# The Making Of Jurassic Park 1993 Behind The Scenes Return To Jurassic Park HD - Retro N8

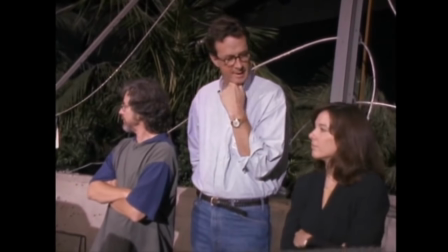(4:13)
Michael Crichton had come up with this spectacular notion that if you created a theme park where the DNA could
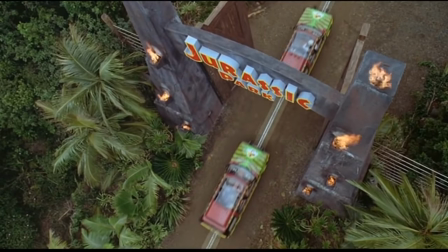(4:24)
recreate dinosaurs and you would have a place to keep them in an environment where people could feel safe,
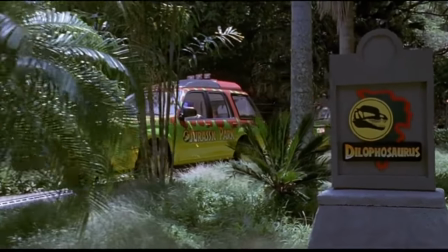(4:31)
just like with other wild animals of the jungle, you could go and actually see a dinosaur.
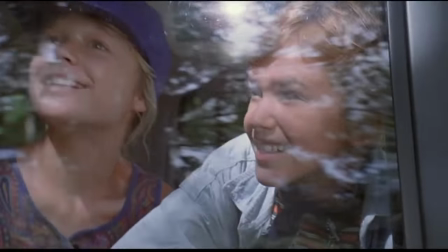(4:38) Dilophosaurus.
It felt real, it felt extraordinary, and it had tremendous dramatic potential.
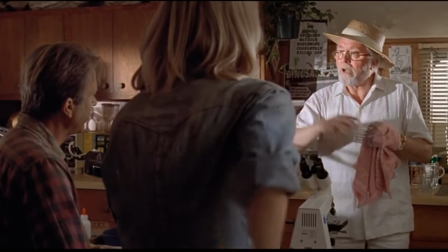(4:46) There's no doubt our attractions will drive kids out of their minds.
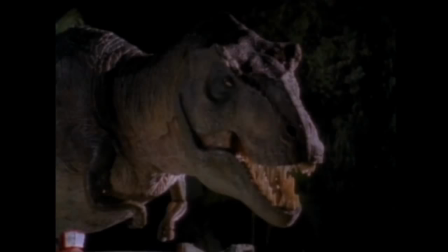(4:54)
Well, I was planning to make the movie, as much as possible with full-size animatronic dinosaurs.
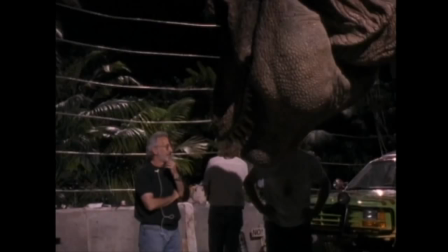(4:59)
And the only person on the face of the planet that could pull that off was Stan Winston.
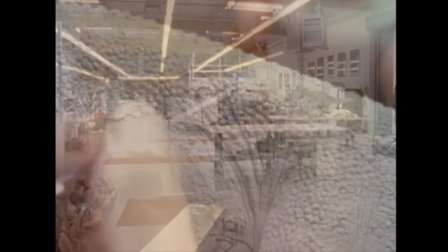(5:05)
He had an amazing shop. He had great artisans, and he had great technologists working with him. we're all dinosaur fans. Everyone who does the type of work we do is a dinosaur fan.
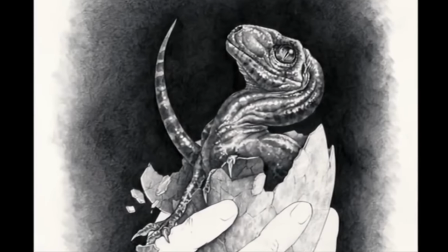(5:19)
So we said we'll do some drawings just to see if our concept and our feeling is in sync with what Steven's looking for in this film.
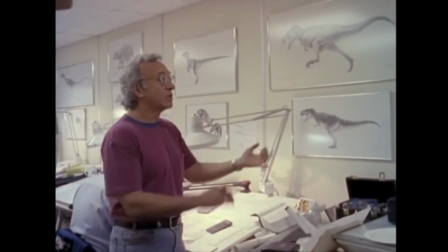(5:28)
I was working for Stan Winston, who I had a very long career with, and Stan had us start designing dinosaurs. And Mark Crash McCreary was essential in that,
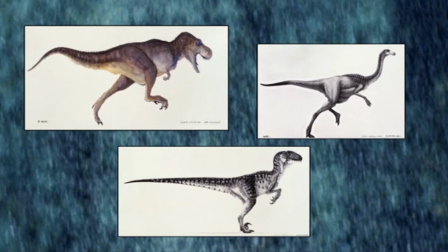(5:40)
and I was fortunate to have a hand in, coming up with color schemes and things like that.
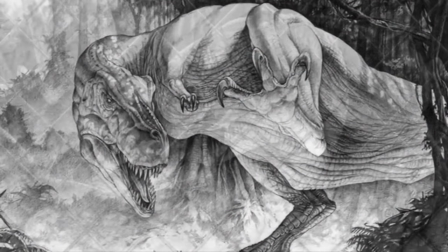(5:46)
The drawings I had done initially were more about action and kind of, this is the idea we want to ultimately to walk away with, is that, wow, these things were real animals that could think and move.
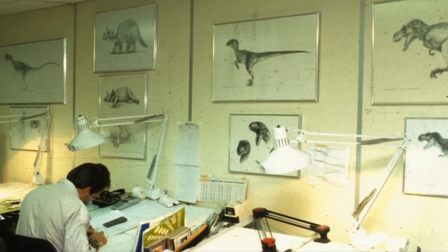(6:00)
And we went through a lot of iterations, just drawing-wise.
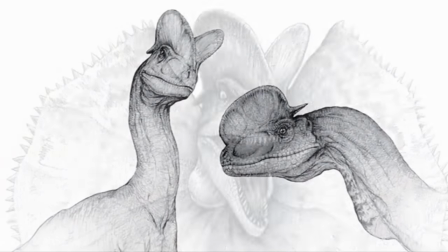(6:05)
The ground floor of the process was to come up with the look of each dinosaur and to
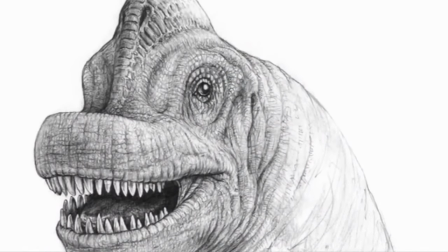(6:12)
weave in information now that was coming out about the dinosaurs to try to make these as accurate as possible.
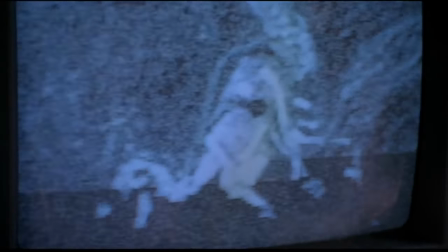(6:20) Now look at the half-moon-shaped bones on the wrist. It's no wonder these guys learn how to fly.
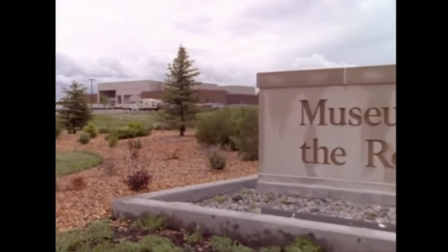(6:25)
Well, the first person we went to was Jack Horner, not just to achieve an authenticity,
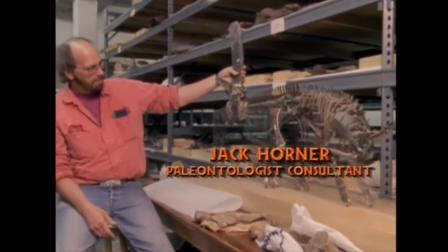(6:30)
but we wanted a credible resource that could back up several theories that we were sort of expounding. And one was that dinosaurs eventually evolved into birds. And even the word raptor means bird of prey.
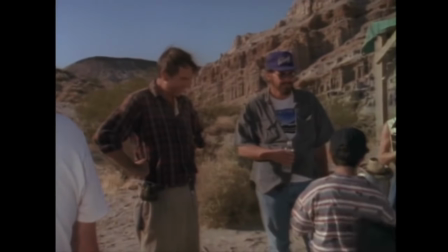(6:44)
And that's something that Jack Horner believes in and could defend if necessary.
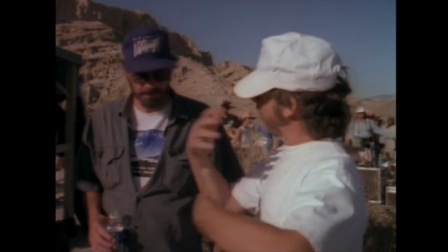(6:49)
And Jack Horner became our credibility.
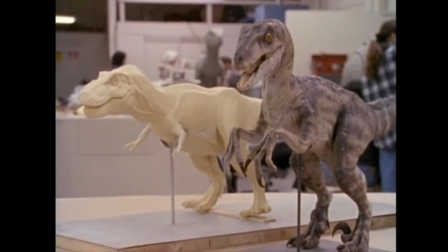(6:53)
Then we started working on maquettes, and we had done a little small 1/16 scale Tyrannosaurus Rex maquette.
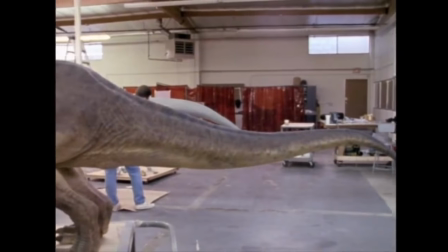(7:00)
Then we did a 5th scale maquette that had all of the details on it, so Steven could really see what it was going to be.
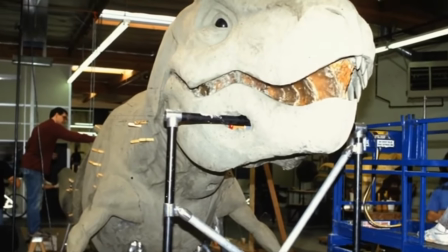(7:09)
And then we projected that up large.
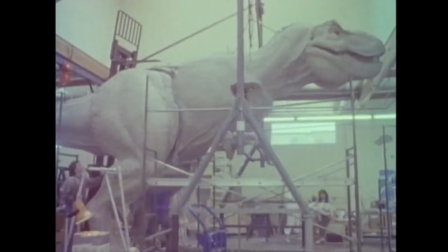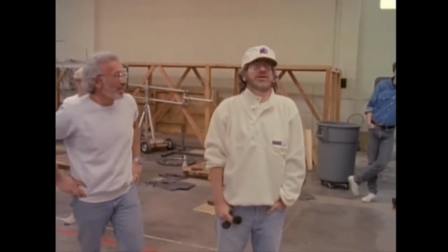(7:18) You like it? I love it. It's coming along really good, isn't it?
The first time I saw the T-Rex was at Stan Winston's shop.
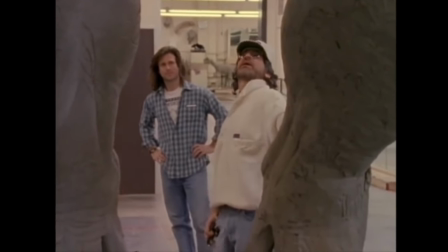(7:24) My kids would say, "Where does the poo-poo come from, Daddy?"
I had a chance to actually operate it myself, which was a thrill. Where the movements were so smooth and so authentic. When it would snap its head around, it didn't have a recoil.
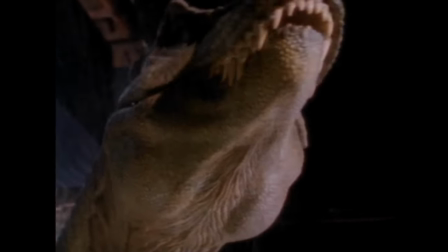(7:37)
The head would go as fast as you can imagine and would come to a complete stop and look right at you. Its eyes would stereo focus right on you. That was absolutely frightening to watch.
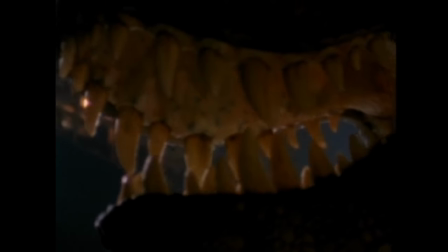(7:48)
And he also kept it moving. Even when it was still, it was breathing, it had muscles flicking, and he kept every animal alive.
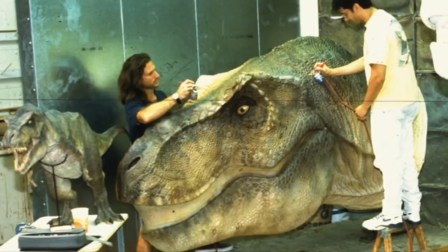(7:58)
We were building all of the dinosaurs, all the animatronic ones, kind of in parallel because there was so much work to be done.
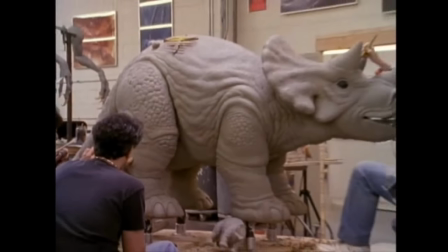(8:07)
We actually had a baby Triceratops going, which never made it to that movie.
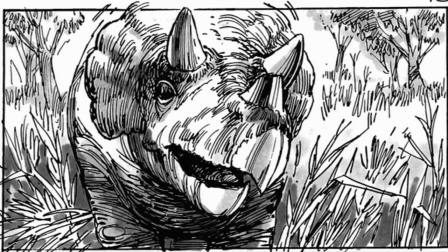(8:12)
That scene got cut out. Plus, there's the famous scene in the movie where the big foot comes down into the mud.
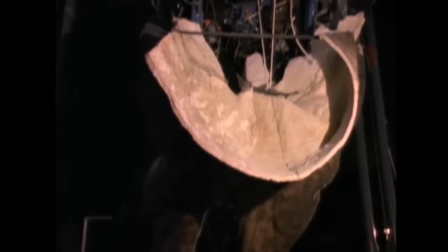(8:19)
So that was going to become a separate animatronic piece.